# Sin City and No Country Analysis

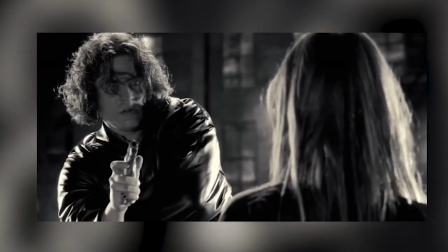(4:16)
The filmmakers go all out with practical effects, CGI, and impressive editing to make each fight sequence a visual feast.
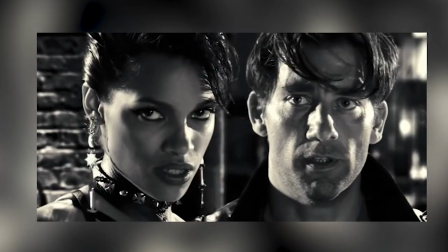(4:24)
It's action-packed goodness that will leave you cheering for more.
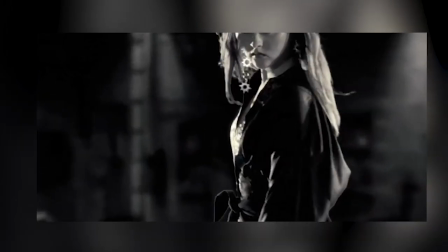(4:28)
Not only does the film utilize a three-point lighting system, but all of the sequences are fixed sets, not a shed of natural light anywhere.
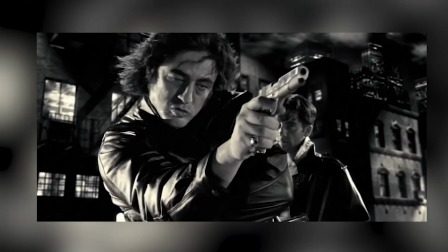(4:36)
It's all motivated lighting. It adds the manipulation and the effect that they were trying to achieve to
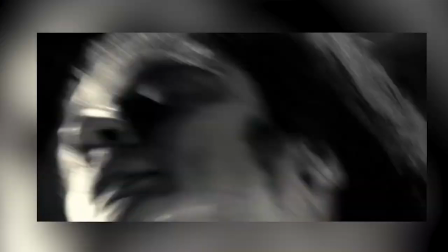(4:43)
eliminate any sense of realism or naturalistic depictions of violence.
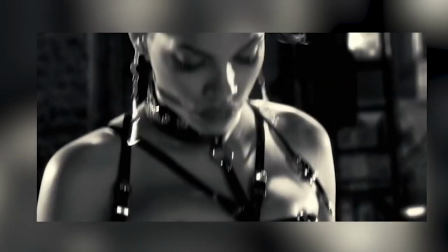(4:48)
It creates a visual separation. The green screen creates a clear visual separation between the characters and their surroundings.
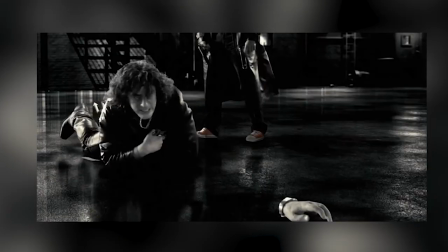(4:57)
It exists in a heightened, almost surreal state.
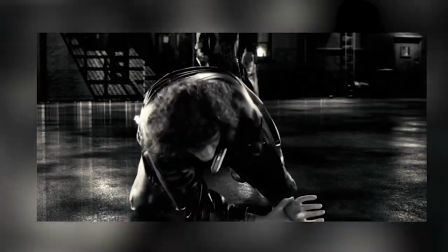(4:59)
It blurs the boundaries between reality and fiction, underscoring the larger-than-life nature of the characters and their actions.
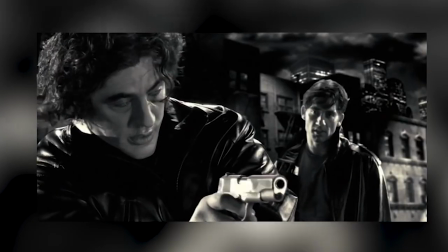(5:07)
The visual separation represents the character's detachment from the corrupt and morally ambiguous world.
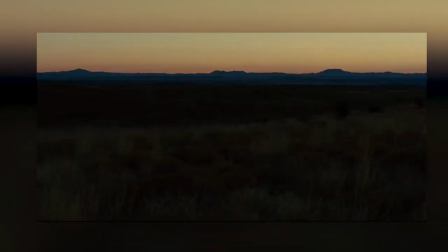(5:15)
No Country for Old Men, directed by the Coen brothers, is widely recognized for its extremely brutal, naturalistic violence.
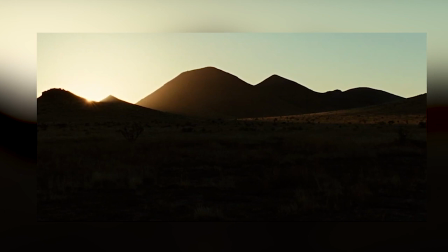(5:24)
The violent sequences in the film are not stylized very heavily at all, and are meant for the audience to absorb the brutality of what's happening rather than to take pleasure out of them.
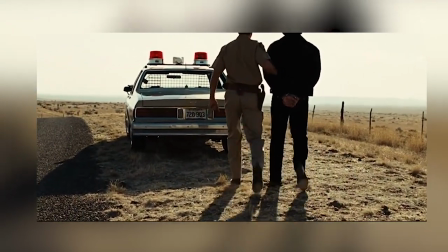(5:36)
No Country for Old Men's opening sequence introduces the audience to its main antagonist, Anton Chigurh, and sets the tone for the rest of the film.
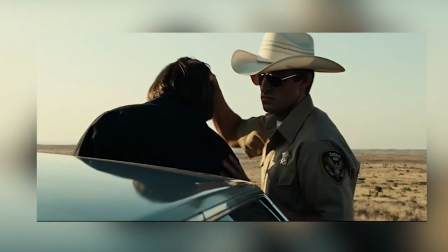(5:44)
At the beginning of the sequence, Anton Chigurh is arrested by a nameless police officer who takes him back to the police station,
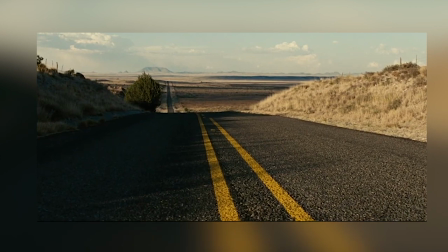(5:51)
where Anton strangles him to death with his handcuffs.
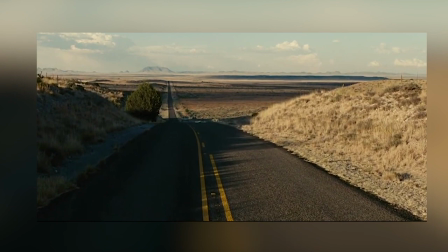(5:55)
While Anton is choking the police officer to death, there's no music and barely any noise at all.
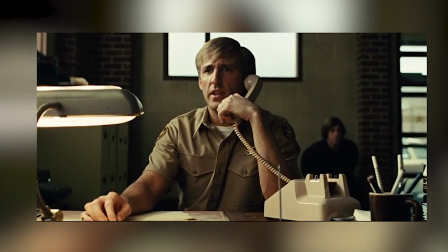(6:00)
All the audience can hear is the squeaking of the officer's boots as he struggles for his life,
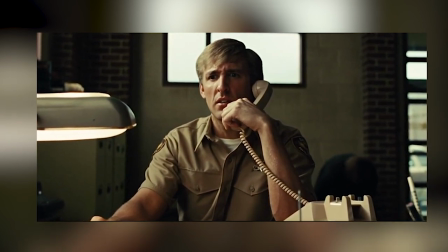(6:06)
and his pained, pointless, hopeless gurgling as he is killed slowly by Anton Chigurh.
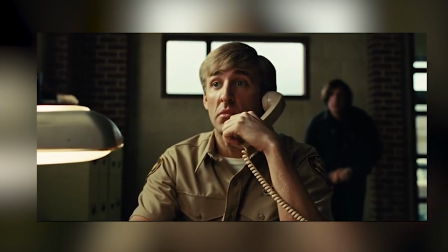(6:12)
The Coens show the strangling for as long as they can.
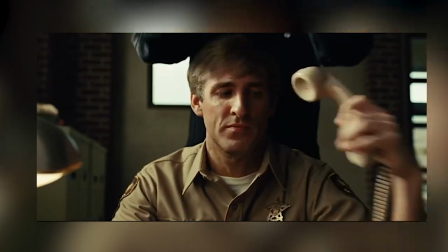(6:16)
It takes up about 40 seconds of screen time, and they do this to show that the violence in the movie will not be glamorous,
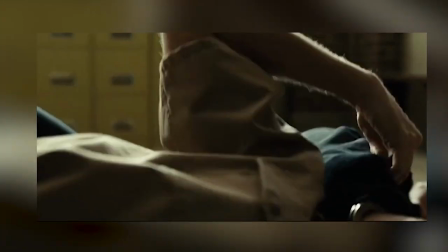(6:22)
it will not be aestheticized, and it will not be exciting.
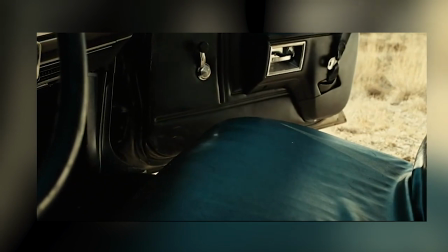(6:26)
It's brutal and slow, and it highlights the meaninglessness at the center of No Country for Old Men.
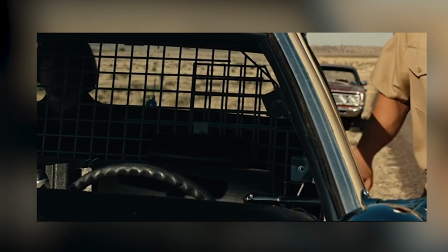(6:33)
The meaninglessness of death is further accentuated less than a minute later into the film's runtime.
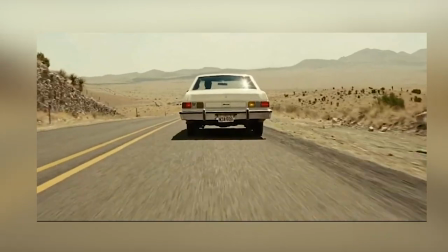(6:40)
Anton steals a police car and pulls over a random driver who he asks to step out of the car,
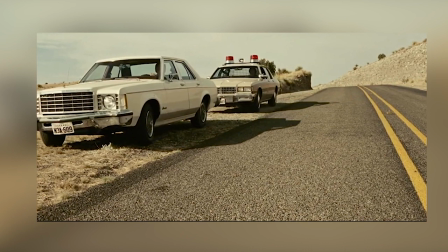(6:47)
and then he kills him with his air gun. Even though the driver is killed much more quickly than the police officer is,
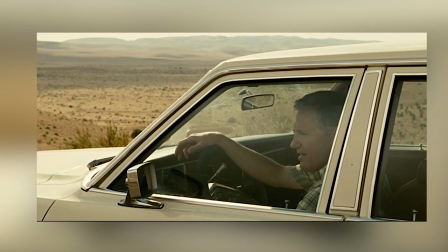(6:55)
his death is in a way just as sad because he is killed like an animal for essentially no reason.
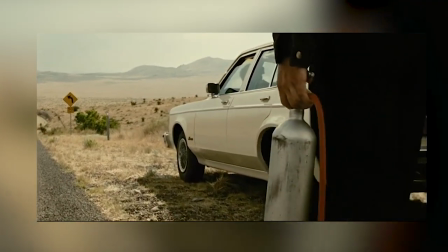(7:01)
His death is also shown just as naturalistically as the first death.
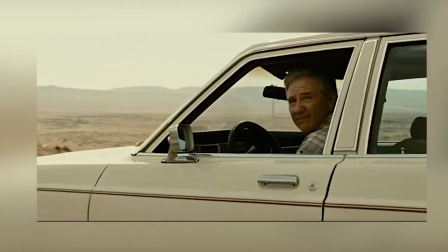(7:05)
The filmmakers aren't trying to glamorize their violence or get the audience to be entertained by it either.
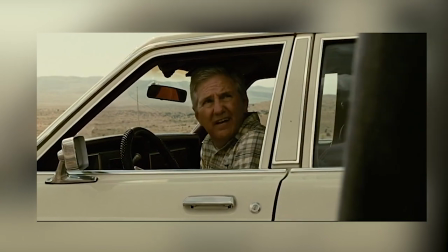(7:10)
They are just showing a death of a character.
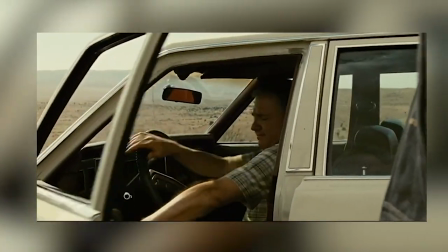(7:14)
When he is shot by the air gun, all we see is a little flurry of blood come out from the back of his head, and he collapses to the ground.
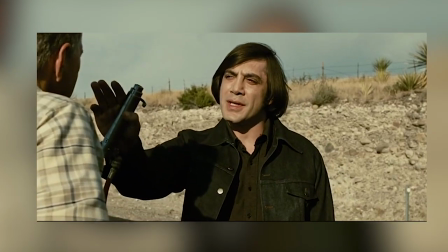(7:22)
Once again, there's no music in the scene. There is just the sound of the gun and the sound of the man's body hitting the ground.
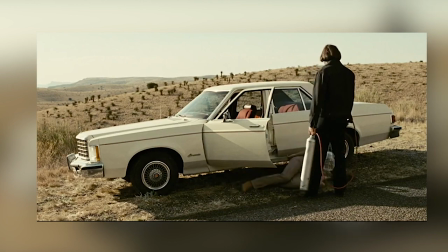(7:31)
The naturalism of the violence in No Country for Old Men helps to underscore the filmmaker's
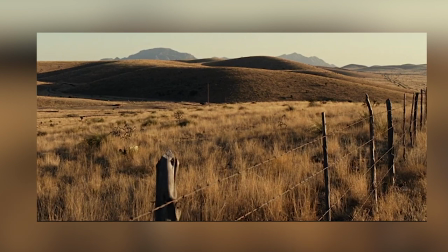(7:37)
idea that human lives are expendable because they don't have inherent value,
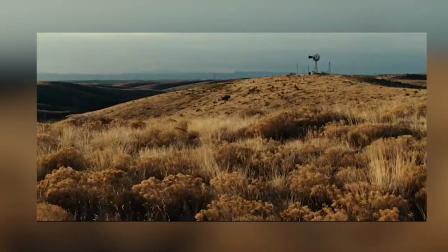(7:42)
and our deaths are just as meaningful as a cow's death, for example. This happens many more times throughout the course of the film,
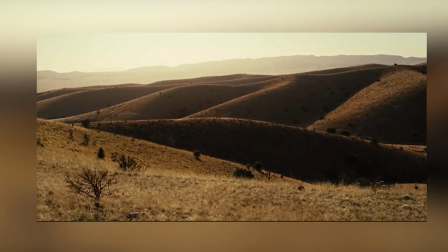(7:51)
notably during the scene where Anton catches up with Llewellyn Moss,
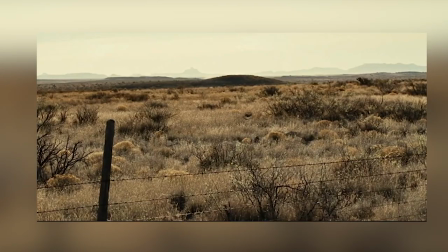(7:57)
who has stolen some money that Anton has been hired to retrieve.
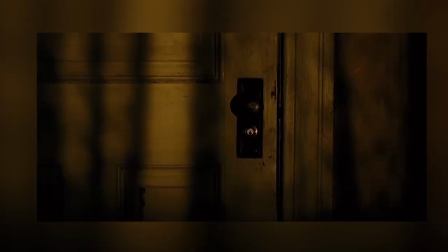(8:01)
During that sequence, we share Llewellyn's perspective for the entirety,
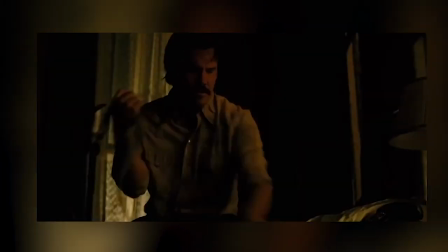(8:06)
and once again, the violence is not stylized at all.
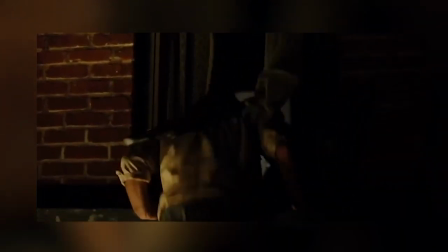(8:10)
All the noise we can hear are the sounds of gentle footsteps, silenced shotguns, broken glass hitting the ground,
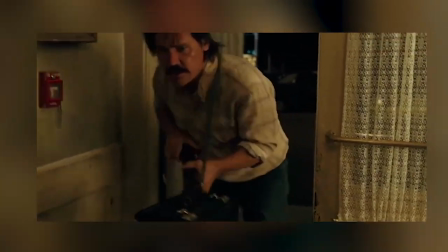(8:20)
all sounds that Llewellyn would hear in the moment.